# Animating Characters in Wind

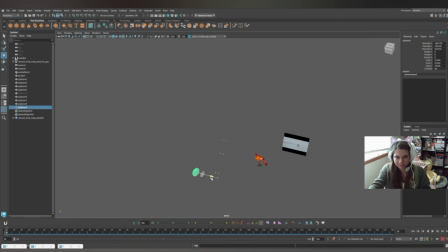Didn't duplicate for some reason. Duplicate all of them. Okay. Now let's grab the animation.
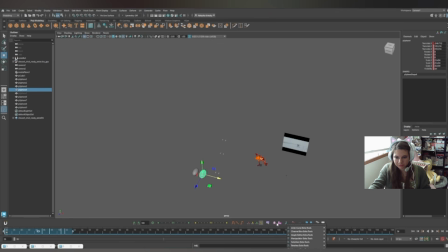Let's grab the animation. Copy it. Let's put it onto this one.
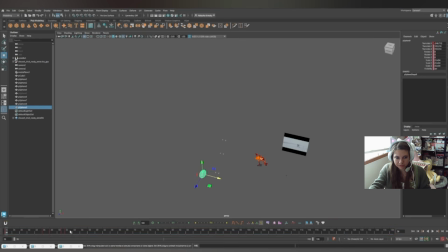Let's move it down here.
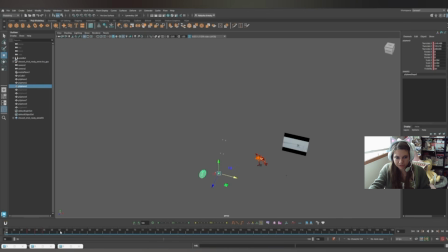Let's go each one of these. Copy. Paste.
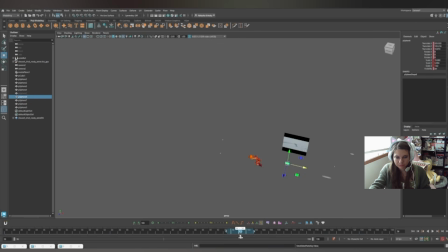Let's grab this one.
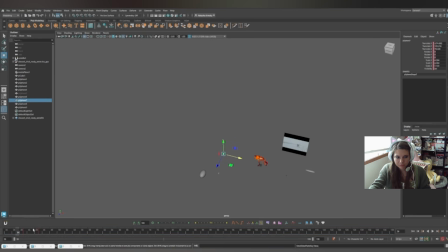And lastly, this one.
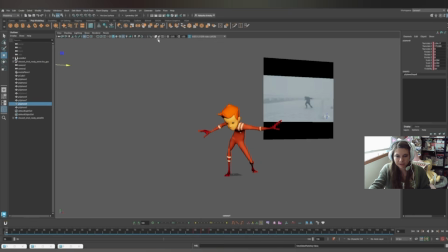Let's see what that looks like now. Now we've got all these nice things flying by, which really help add to the idea of the wind and like just being able to see it there.
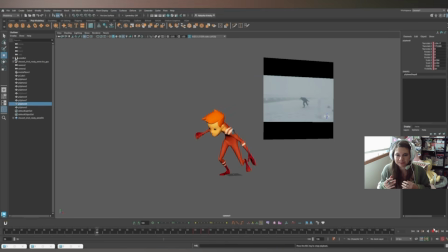To add even more to it, I would keep adding some more and probably add colors, but I think it adds a nice effect to have things blowing in the wind, so you have another secondary animation, which is a principle of animation, and I think it really adds to the shot, to the idea of this character walking through the wind.
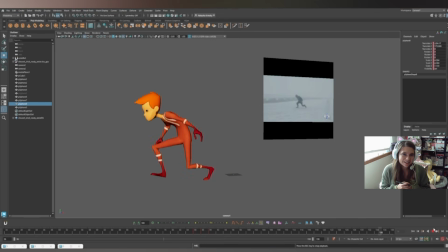If you want to learn more about walking in the wind or animating characters in the wind, definitely I feel like this kind of exercise would probably be best in Advanced Body Mechanics Class 3,
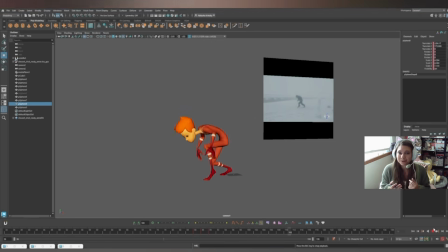plus all the acting courses. You could do something like this. Class 4 Intro to Acting, Advanced Acting, Class 5. If you're ready for the challenge of animating some characters in the wind and getting that force to feel proper. Yeah, thank you for watching, and I hope you enjoyed this. Thanks!